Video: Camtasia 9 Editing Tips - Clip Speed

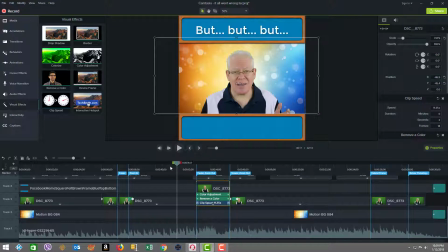[4:07]
So now just watch how that transition happened. And it's for a very short time. So watch this. So not only was this clip for a very short time, right after it,
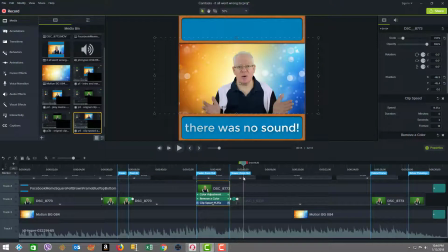[4:22]
you're going to see that we go into the next stage where I actually do a zoom out. And at the same time, from that high clip speed, we slow right back down. So we're continuing to keep the visual effects going and the zooming changing just to keep the engagement.
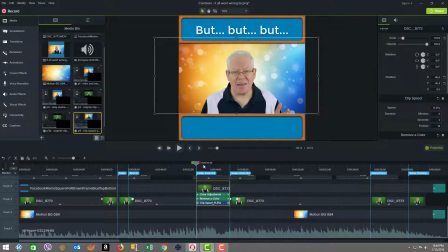[4:36]
And this last, you know, very sort of the fast clip here was only just, I think, a couple of seconds long, not even there, just a couple, little over 2 seconds. So see how this transitions to these points quickly again. And notice how the music went to like a peak.
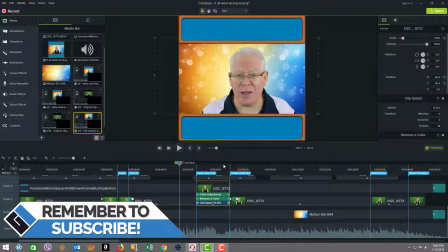[4:52]
Maxed out on the high clip speed, and then the beat changed when we slowed down.
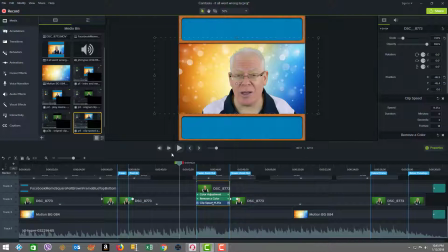[4:57]
So just watch that through this quick cycle. So now you can see that things started to slow down a bit, and the speed has come down, and we're now down to 2.79.
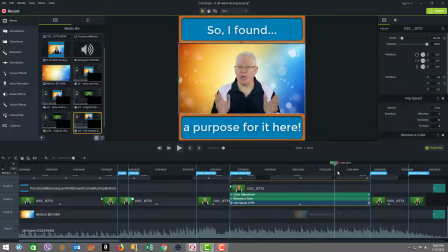[5:15]
So this plays for a nice period of time, 10 seconds, more text coming out, and then we get to the next point. And watch this. We'd use what's called extend a frame. But what we actually did there was use the extend a frame feature, which you can look at in another video.
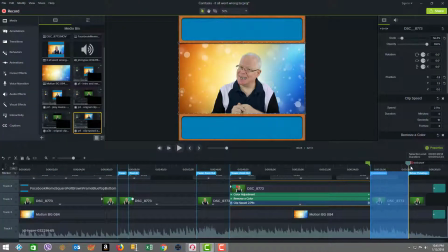[5:32]
It's not the focus here, but the whole point was that we took a cycle of about 2 seconds and froze the frame. Again, another visual effect. So I'm just going to let you see how this plays out. So we went from 2.79, very fast speed, to like a stop motion right here. Let's see how that goes.
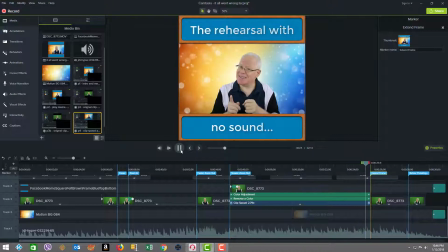So you see how that made you pause and think and look and wonder what's going on. And then as soon as that ends, we change it up again right here.
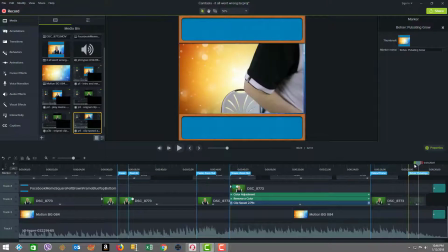[6:05]
So in the last part, I just put in a kind of cool effect to get me on the chair and then pop out.
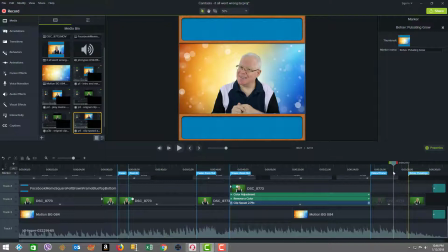[6:12]
So watch what happens here. So you see very, very subtly, it almost looked like I jumped out of the chair, and I used the behavior called pulsating with Aggro.
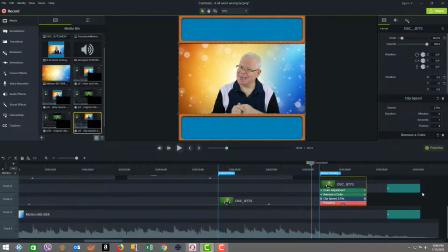[6:27]
So that starts out, if we look in, we'll zoom in closer here. We're going to see, so we went back to the 2.79 clip speed,
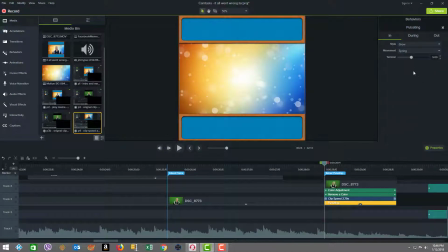[6:35]
but you can see here, there's the behavior called pulsating, and the in has Aggro. So if I go by frame here, you're going to see what happens. So we had a blank, and then see how it grows. It went from the center, popped out. I got like kind of larger than life, pulled back, and then it has me lifting off and going.
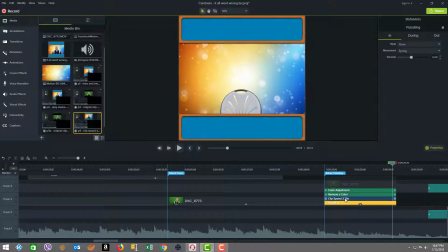[6:55]
So that was just like another cool added effect to make the video more interesting at the end. So we'll play that one last time.
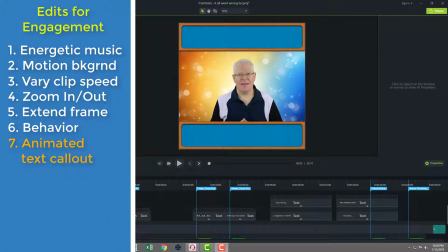[7:06]
For the text callouts in this video meme, what you're going to see is that we had 4, 5,
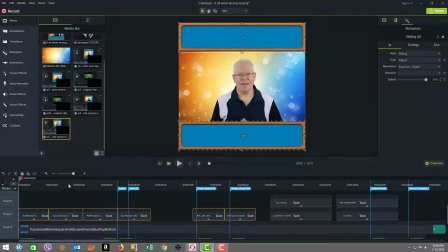[7:13]
6 that were approximately about 2 seconds in length, a little over 2 seconds in length each. And then we have these last 4 text callouts at the end that are a little over 4 seconds each in length. And that's significant because of the kind of effect that we wanted.
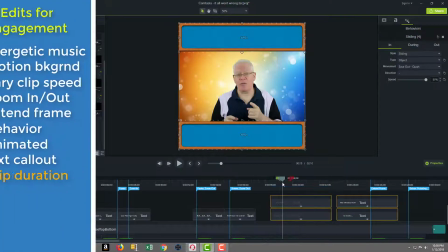[7:30]
So it's not only about the amount of text that's on there, it's also for the impact that we wanted to create.
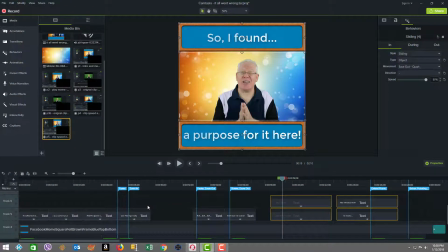[7:35]
So the time amounts varied. Now, the text, all the text displays were done with the sliding behavior. And you're going to see up here in the top right corner, the behavior is shown here with an in and a during and an out.
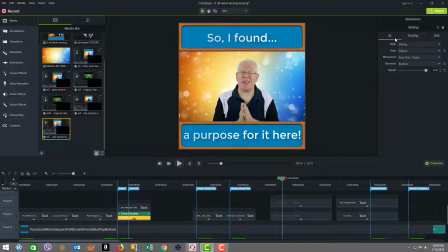[7:52]
And what I want people to appreciate is that we're not going into depth here on how to apply behaviors in terms of the basics and the fundamentals. But what you can do is you can go and check out my Camtasia 9 behaviors
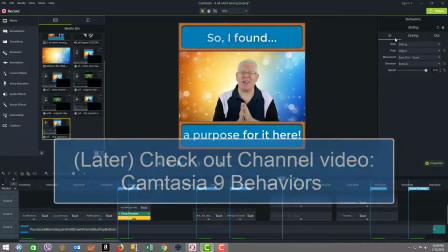[8:08]
video to help you get the basics down and how to add and manipulate behaviors in general.
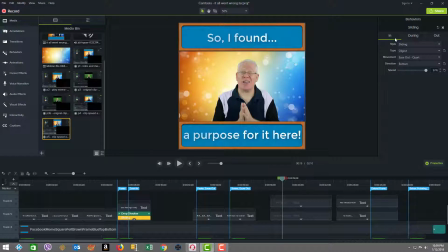[8:13]
Here, we're just sort of talking about how we applied the sliding behavior in the context of this meme. So back to that. And what we're going to see here is in this first one,
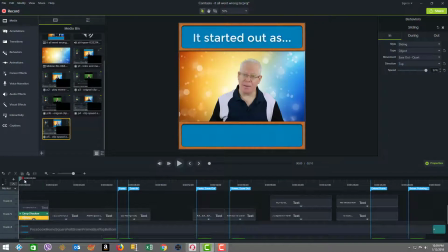[8:27]
if you watch and observe that the first text piece comes in on the top, and then you see one come in the bottom, then another one in the top and the bottom. So I had them alternate, one in the top, one in the bottom.
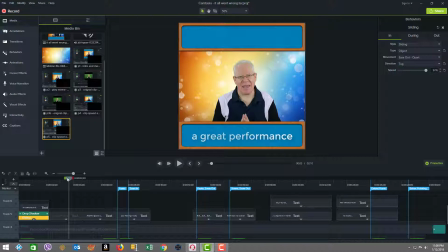[8:40]
And that was because I had so much going on with the video with me in there and a motion background that I wanted you to still be able to see the text. If I had it coming in at the top and the bottom in the beginning, I felt it would have been just a little too much. So that was a choice I made. So let's just watch how that executes. And then you're going to see it comes in from the top.
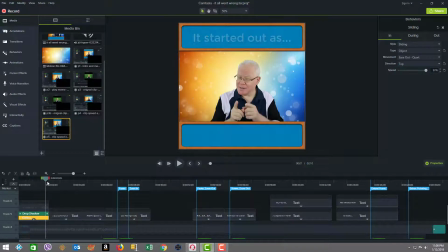[8:58]
See here? See, it slides down from the top. And then the bottom, the next one comes, it actually slides in from the bottom. I don't know if you can see that well, but we're going to try and make that visible here. So if we go there, see, comes in from the bottom. I just went frame by frame. So that same approach executes for the first 6 of these.
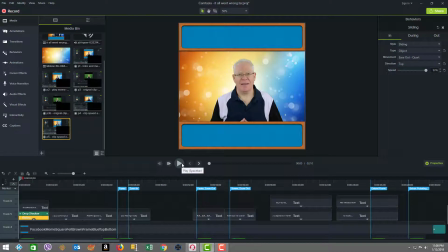[9:18]
So we'll just play for a couple so you get that feeling. Watch it come in from the top and the bottom. And then watch that in the middle of the behavior, you're going to see that the text actually almost looks like it's fading in and out, but it's actually doing it character by character, almost like a wave. So watch again.
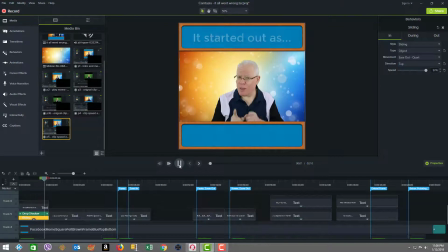Wow, mastering the application of visual effects like clip speed and behaviors will enable you to add more creative flair to your memes and other micro-content creations.
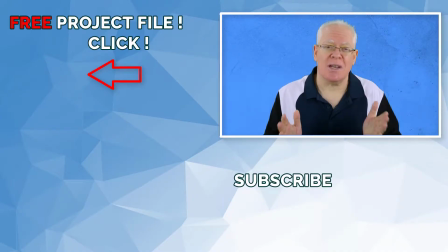[9:57]
If you want to look more closely at the clip speed fast motion example I created here and use it as a template for getting a head start, then go ahead and download my free project file. All you have to do is click the link on the screen or in the video description below. See you in another video soon.